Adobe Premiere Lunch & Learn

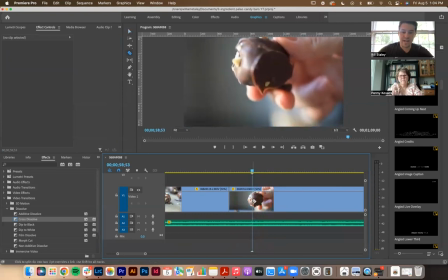Although the subject gets into focus right there, so I could actually delete the beginning part, slide it up,
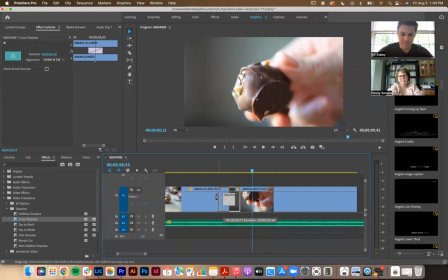and then put that cross dissolve in there so that we're not dissolving it against the,
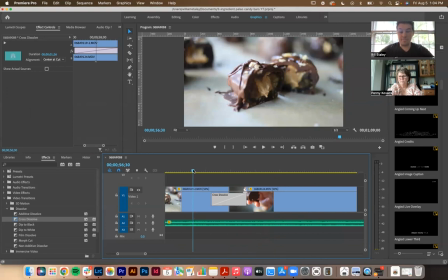if you're dissolving the clips, so like here's the cut between the clips right here. What this means is that this amount of time before this clip is being laid underneath this part of this clip.
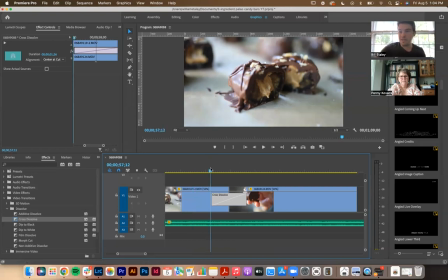And so if the camera is spinning here and then I've got the jump cut, I can't do it because you're going to have this really weird effect.
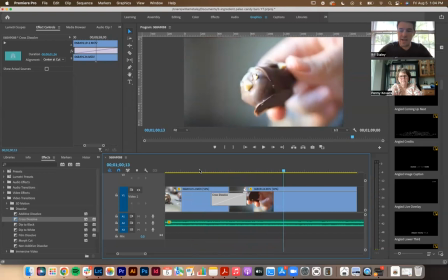So, Okay. so you can see now that it's like it's corrected because I've you know cut the clip differently.
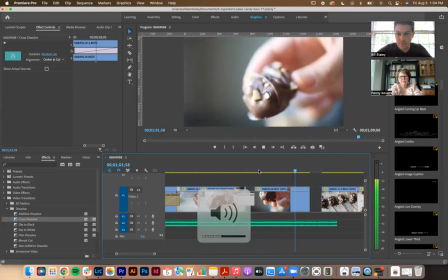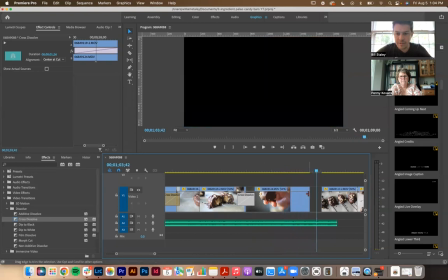I really want that clip to last until there.
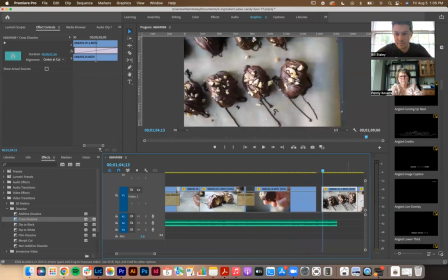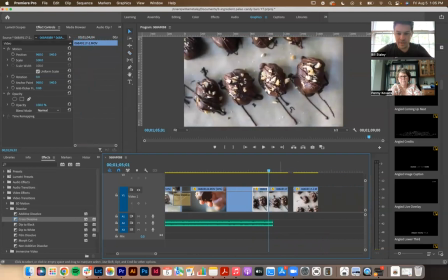And I'm just gonna go back to like a quicker pacing for these last two.
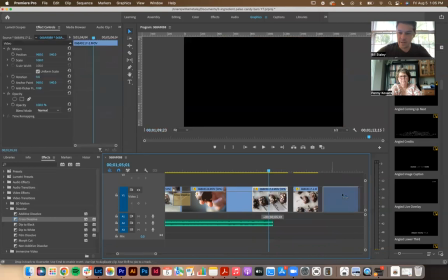Actually, I'm gonna flip them because if I want a quicker cut, it's gotta be on this one. I gotta resequence them.
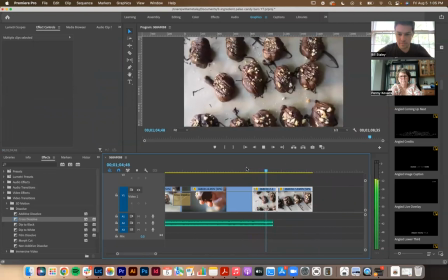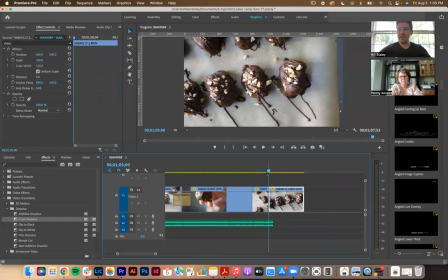And then the interesting thing about this is now I can go and if I'm happy with the way that the timeline sets up, I can grab the end of the song. I can actually extend this back out and cut it. But what I'm going to do is I'm going to I'll watch this now,
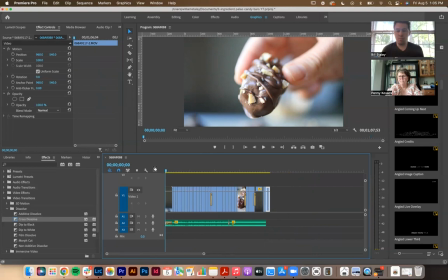essentially like this rough cut the whole way through, like which clips are too short, which clips are too long. It'll allow me to readjust them against, the song, so it all makes sense.
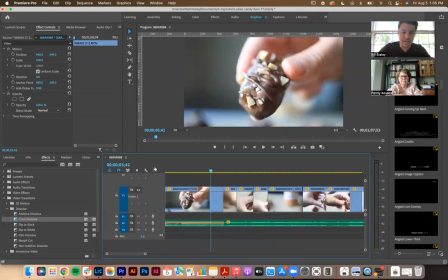I'm actually going to cut that right to the music. So it might amount to me needing to adjust 1 or 2 more clips
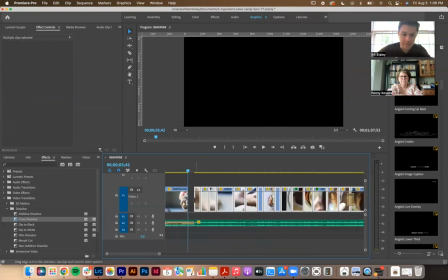in this beginning part, just to sort of get it back on the beat.
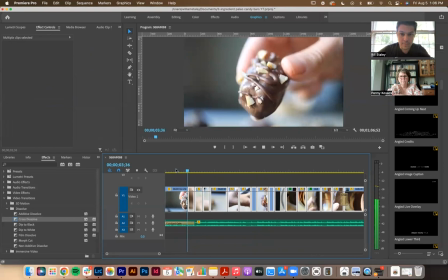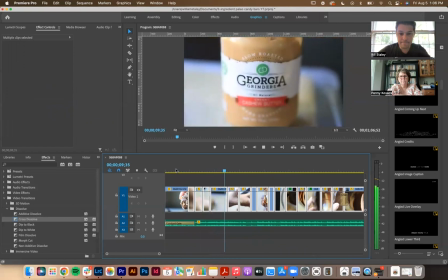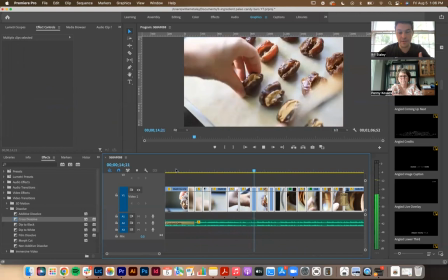You can hear it's happening on the clap, so it actually worked perfectly.
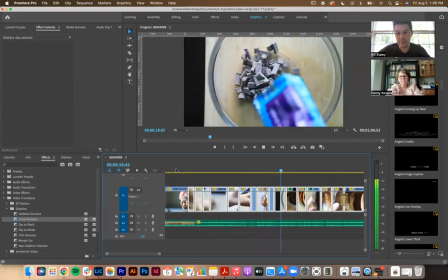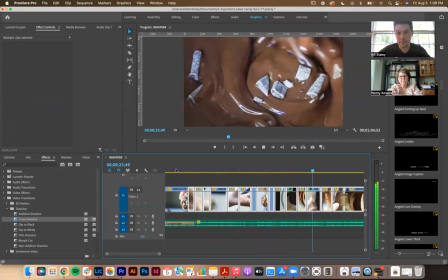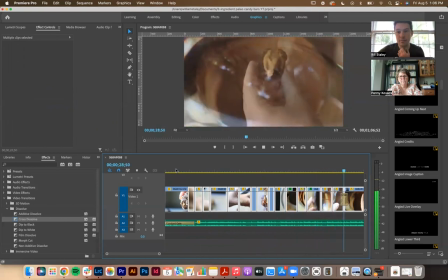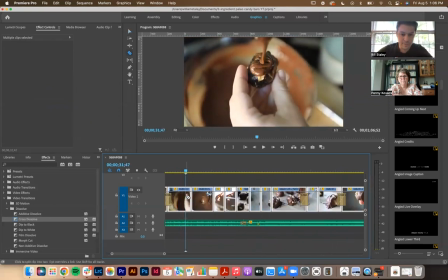All right, that one's too long. I already know because I'm bored of that clip.
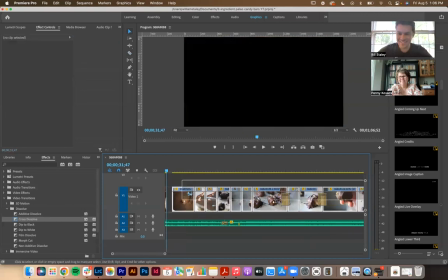So I'll delete that one out and move everything up.
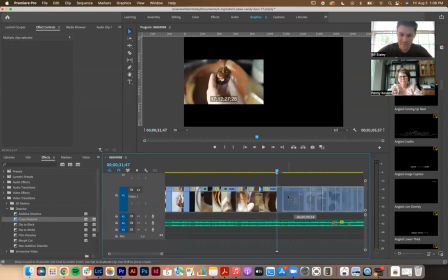Normally you can ripple delete, but something must be funky in this timeline. It's not letting me do it.
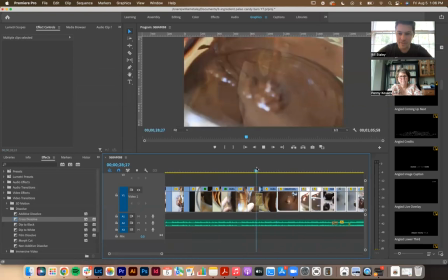So
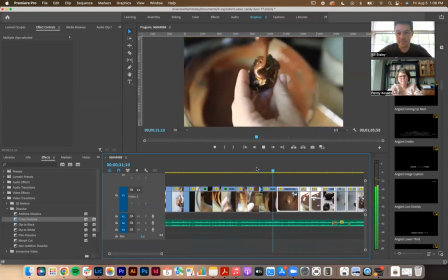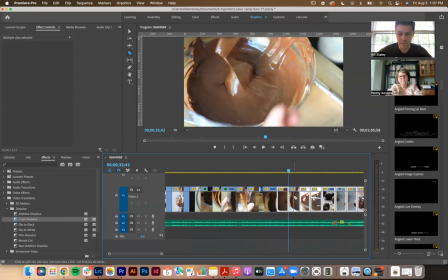and I'm gonna keep that one on the beat there too.
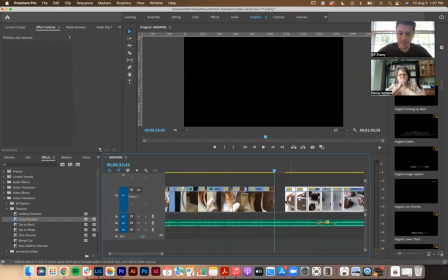So some of these clips that were a little bit more indulgent to begin with, now I know that they need to be shorter, so I'm going to keep them shorter.
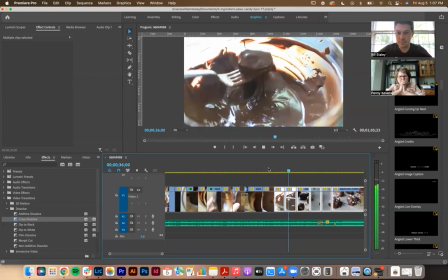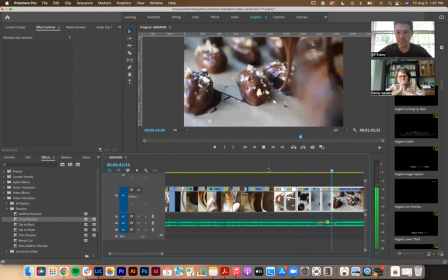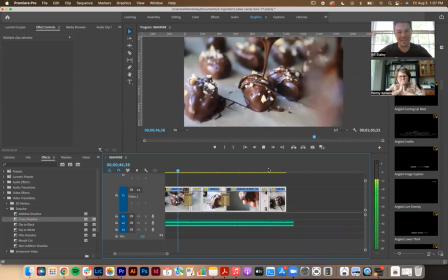Yeah.
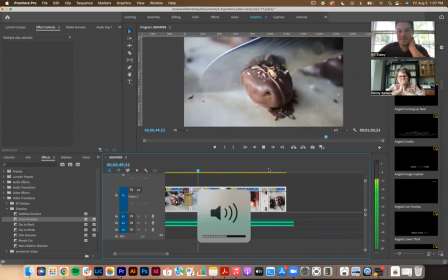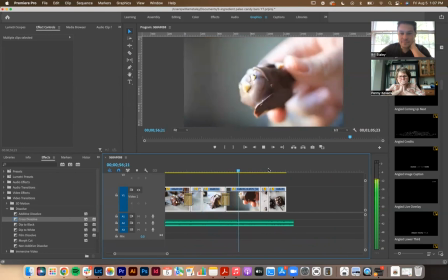So I love that this clip is longer. I might split it and like zoom in, just some sort of effect there.
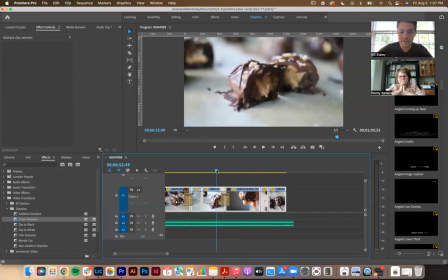Mhm.
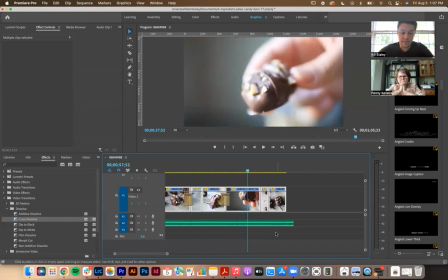2, 3, 4, and then I'm gonna, for the last 4 counts, I'm actually going to, I remember that this thing like flipped over and it was more in focus.
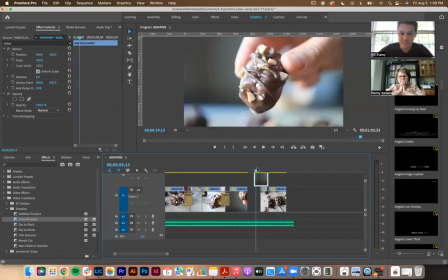So I'm actually going to change yeah, that looks good.